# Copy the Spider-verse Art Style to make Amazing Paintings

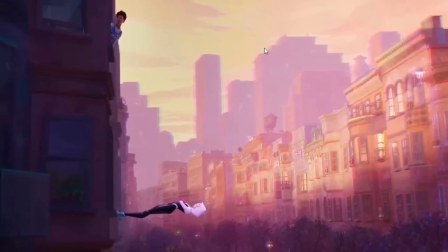[3:56]
Here is another example where the background is completely out of
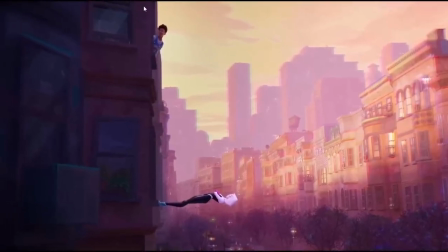[4:02]
focus by using the same technique while the characters are in focus and very
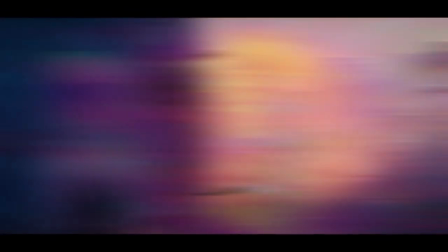[4:08]
outlined and no chromatic aberration so they also use it for characters and sometimes very
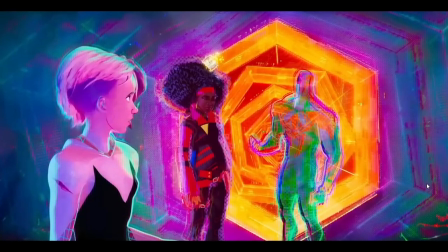[4:13]
extremely to showcase a certain mood or certain thing for example in this in this
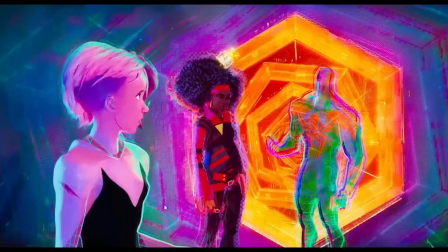[4:19]
scene here you can see how Gwen has a little bit not
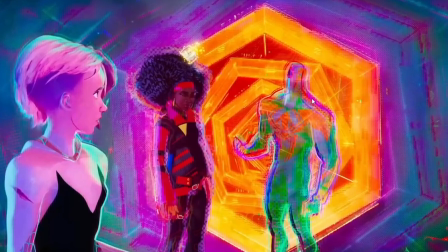[4:24]
too much but then the further we go in the background and the further we get closer
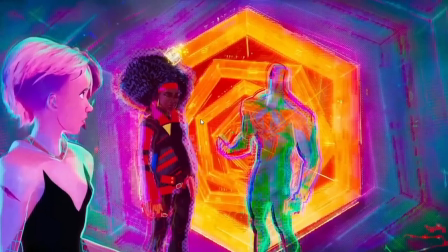[4:29]
to this portal for example the the more intense it is and it's
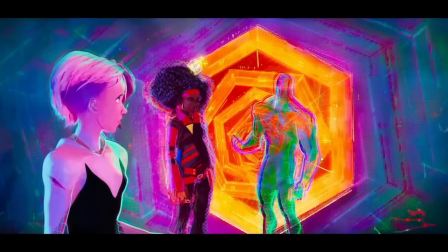[4:34]
almost here where you can't see any details and and the chromatic aberration
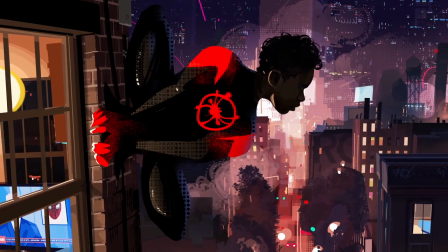[4:38]
is extreme now when it comes to the comic book style
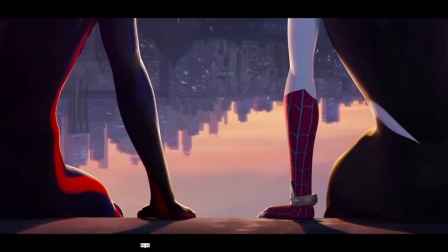[4:44]
there are a few things that make the style unique and make the give
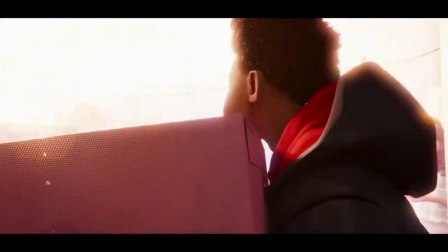[4:49]
the feeling of of comic book with the first thing is that is
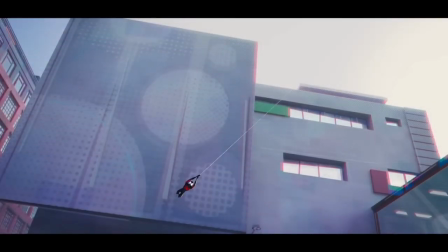[4:55]
used all over is the halftone style so you can see here and what that is is these dotted lines so you can see that in every scene almost so you
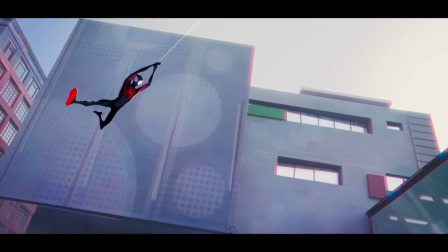[5:06]
can see here in the background they use that where those dots are there and sometimes they're on the character
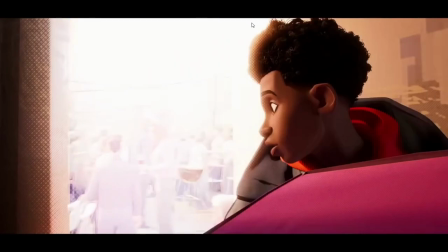[5:13]
where the highlight is so for example here you can see where the rim light is they use a lot of that halftone brush to give it that feel and give it that style
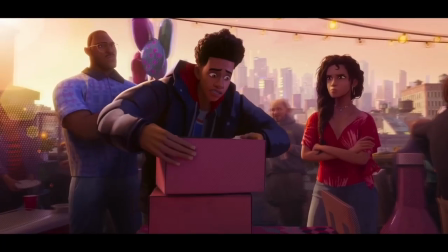[5:27]
they also use a lot of lines to give that comic book style so another
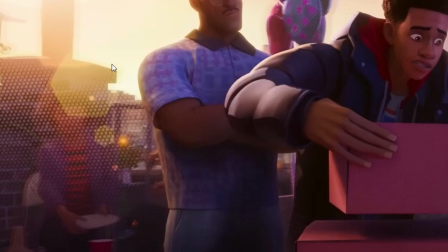[5:32]
example here we can see this this character here in the background the way to make them out of focus they just use that halftone style or halftone brush to just give the outline of a person but then there aren't any details and using that gives it that feeling.
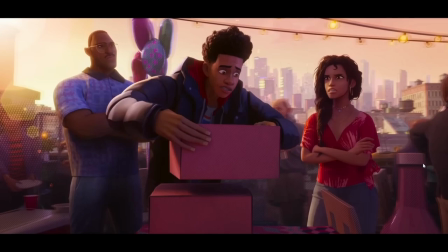[5:53]
So this scene actually they use a lot of those the comic book style stuff in it. So we talked about the halftone brush or the halftone part and then there's the line. So you can see a lot of places there's these diagonal lines
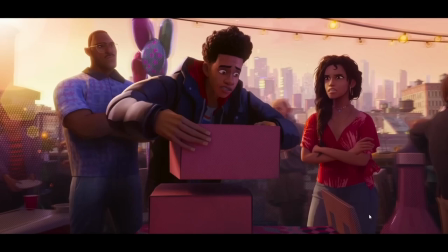[6:10]
that go across different things to give it that painterly look or give it that comic book style and then we have the chromatic aberration in the background to put things out of focus even some of the characters here they have that
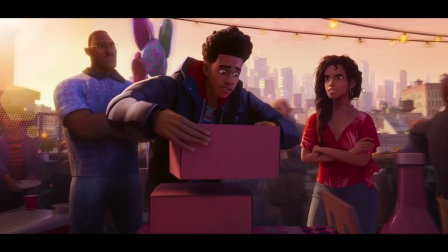[6:24]
and then the things that are in focus or the center of attention are here in the center and we can see there's there aren't too many chromatic aberration there so everything is detailed and in focus and everything
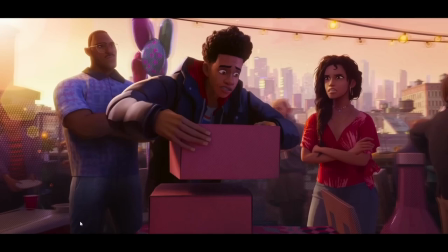[6:40]
else in the background using these techniques just become out of focus and it guides our attention to what we need to see.
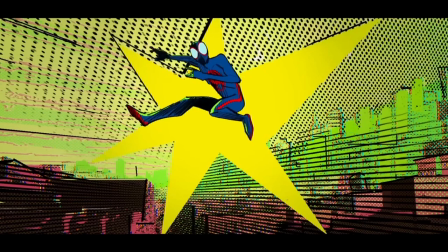[6:50]
The other thing that they do to give it that comic book style is they
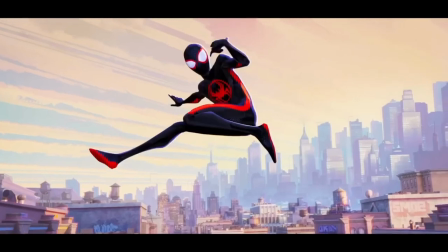[6:55]
take some certain spots of the movie and they almost take a frame or two
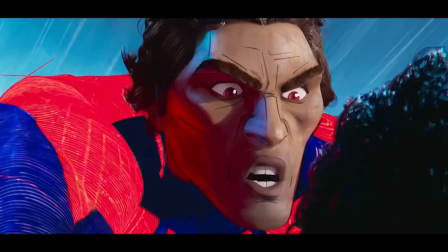[7:00]
and make it a still frame and then they painted in
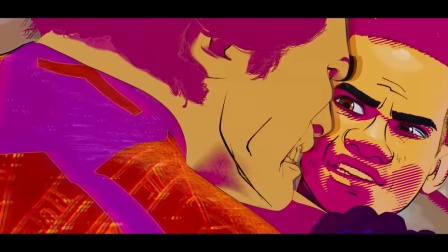[7:05]
a very simplified and comic book style and we see that a lot especially
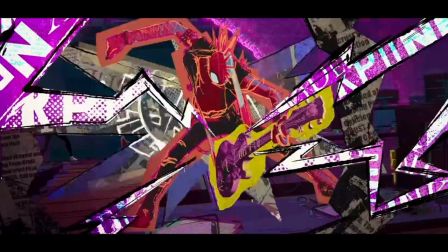[7:10]
in in parts that is uh there's a lot of motion a lot happening for example this shot here where they just took almost a screenshot and then painted it simplified it in a very comic book style and added
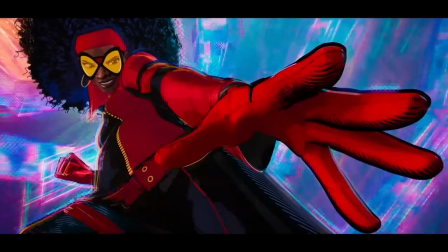[7:24]
it to the scene so we can see here that it goes back and forth
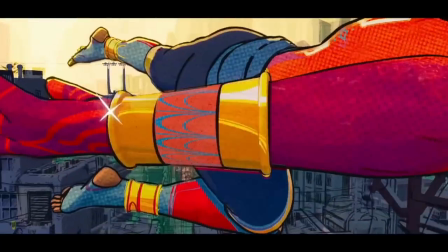[7:29]
between comic book style and the movie style and then we see this again for example
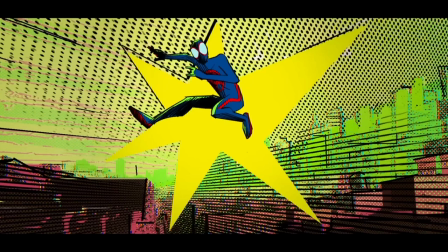[7:34]
right here where uh spider-man or miles morales is jumping and
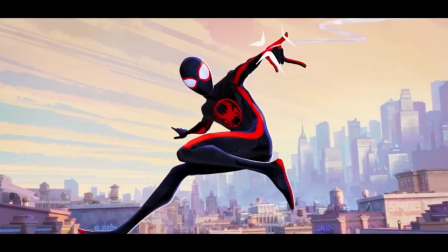[7:40]
then it suddenly stops and takes a screenshot and then the the shot
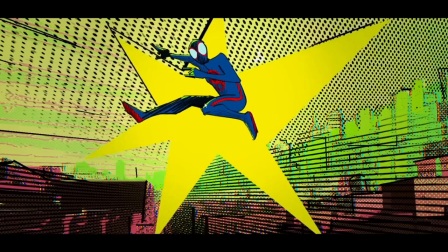[7:46]
here is very simplified even just there's no light and shadow too much and then the shadow is just simplified by simple black brush strokes so for example the leg that is in the back is simply just some straight black lines to show that it's in the background or in the back and then everything else in the front